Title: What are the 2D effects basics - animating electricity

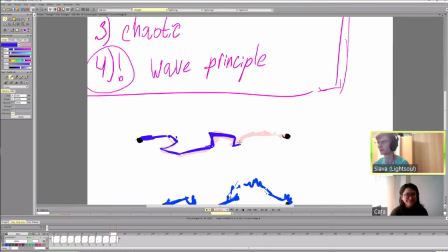It depends on the voltage and the amount of amperes, like the power and all that stuff. But for our purposes, it doesn't really mean much. Just for flavor. Yeah, just for design purposes, for interesting purposes.
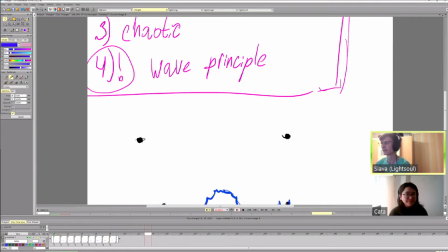And it also helps us create something. So this is slightly more interesting.
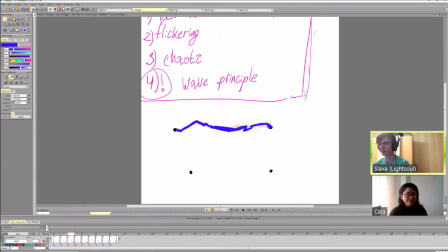And we can add skipped frames, and we can add frames instead of skipping frames.
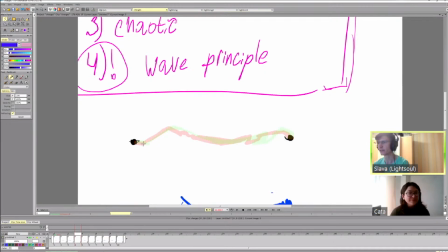We can make frames that are very thin. So we kind of see the remnants of electricity while it disappears. So instead of doing this, we can add a frame that is pretty close to the previous one.
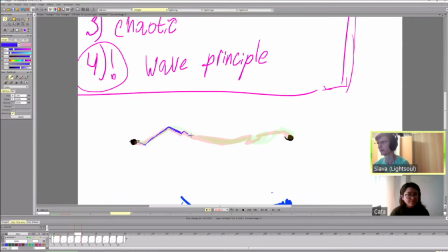It still moves a bit, and it's pretty thin. Maybe it's a bit thicker in some points, but it's pretty thin in the other points. Okay, we can add a frame like this after this one, for example.
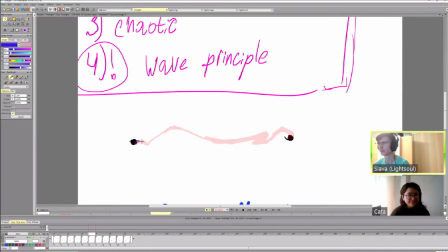So it kind of starts to flicker, starts to disappear a bit, and then we see the fast change. And let's see what we got here.
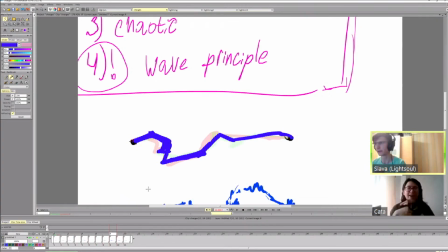Okay, now let's do the same here. And to make it more interesting, we can make some frames thinner here already to make it more contrasting.
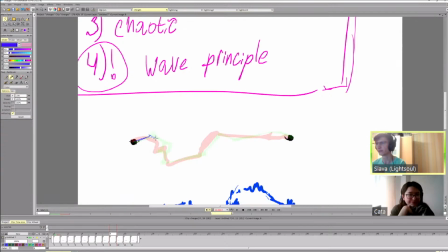And add a very thin frame here that is quite close to this one. And it can be closer to one frame in one side and the other frame in the other side. So for example, here it's closer to the red frame
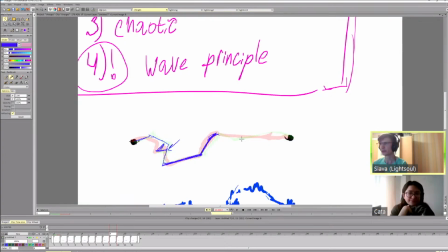in this part, but closer to green frame in this part. This will make us, help us rather create more interesting design because we're not just repeating the same shape.
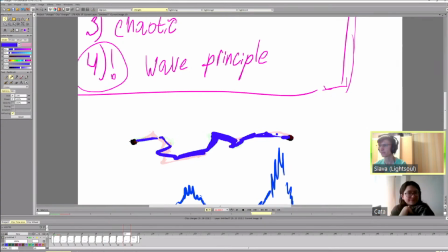It still moves. And we can do something here. And we can add some skipped frames, some blank frames here and there.
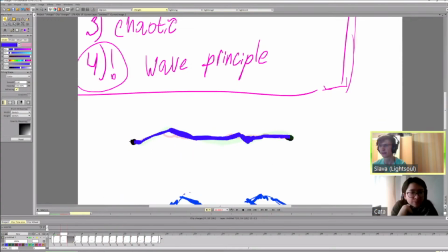Example here. And let's add a frame here and a frame here. And a frame here before the start. Maybe a frame here.
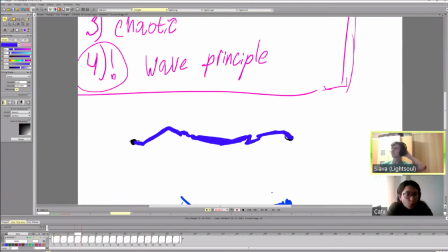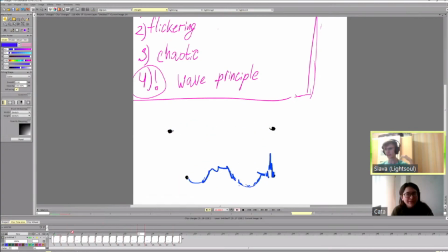This is something working kind of okay. I think we've added a bit too many empty frames. It starts flickering a bit too much. And that's when you know when your eyes are hurting that you've done a bit too much skipping. Okay, so now let's
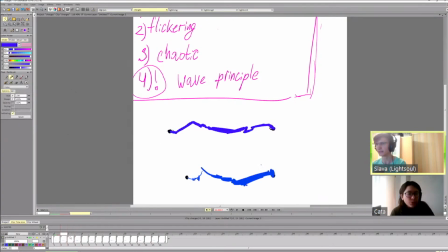push it a tiny bit and make some of these thin frames have some thicker elements. So this element can still be pretty visible while the rest of the frame is thinner. And this will give us more variety in this frame.
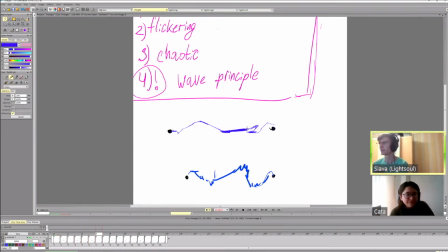This frame can be thicker here, thinner here. This frame can have some bigger parts.
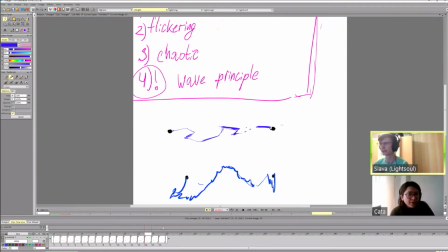And okay, so let's add another change. So let's take a brush. So we were going here, then we went down. Let's go up one more time.
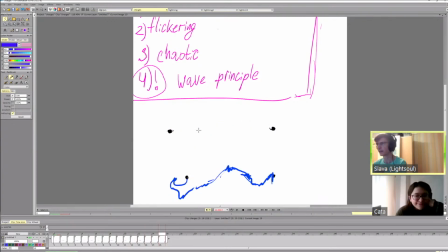I'll remove this actually, and let's add another frame somewhere over here. And we'll just animate it straight away.
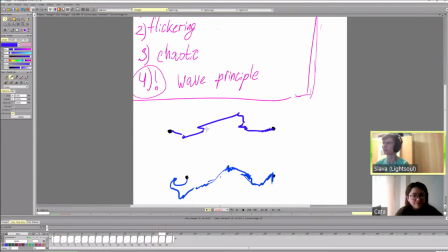So it becomes thicker. Then we slowly move the charge from left to right. This part moves slower. This part starts going a bit faster.
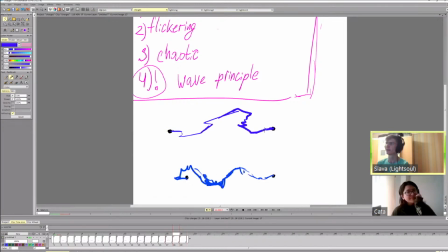We're moving the charge, the weights to the right.
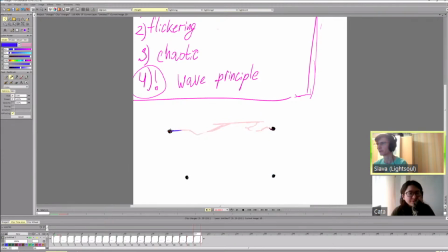And let's add some really slow changes here and there. So this changes a bit slowly.
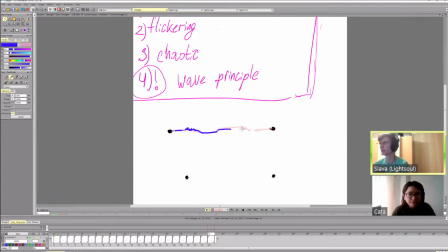Slowly changing and going to the right. And let's see what we've got.
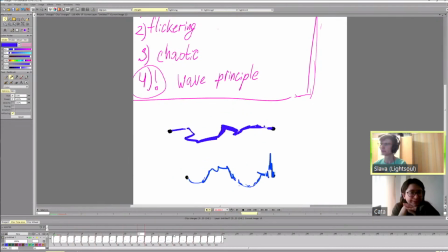Well, this is a bit less than stellar. What? Let's vary the direction a bit. Vary the direction a bit.
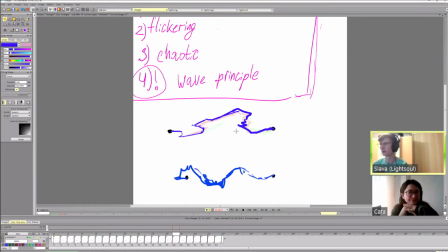Okay, see, we were going to the right, then we suddenly go to the left. So we can change this a bit. Can change this a bit. Let this go down. Let this go here.
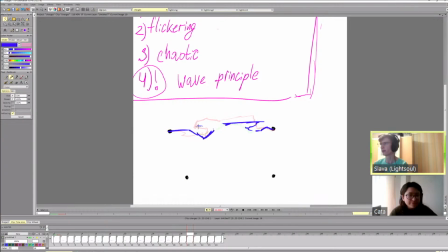Let this go down. Let this go here. Let this move properly. And here we can cheat a bit and add a second part.
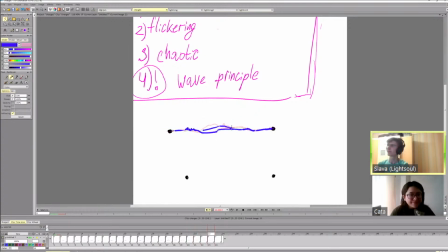And then let's skip a couple of frames.
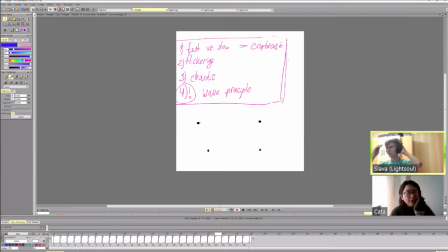So this is a tiny bit more controlled. Maybe a bit too flickering still.
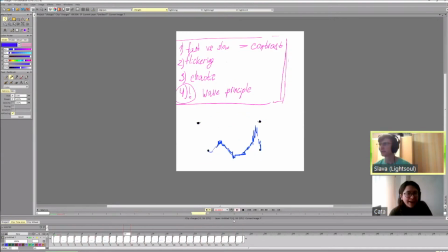And this is built more on like a couple specific poses with changes between them. And if we don't want it to be obvious where it loops, we need to break up the start a bit, because if you have something really dramatic and then it becomes a straight line,
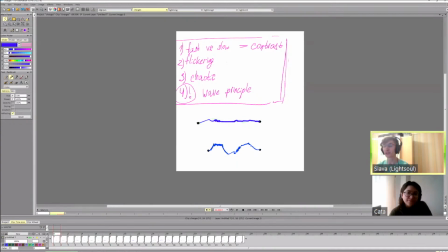no matter how you try, it will be very obvious where it loops because you'll see the straight line. So if you want to loop it without that, obviously it's better to avoid it becoming a simple straight line.
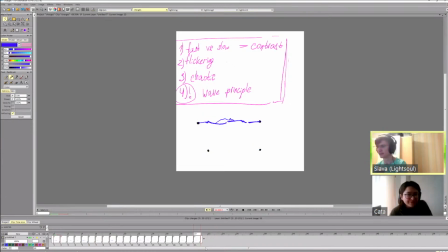So we can keep it something more chaotic.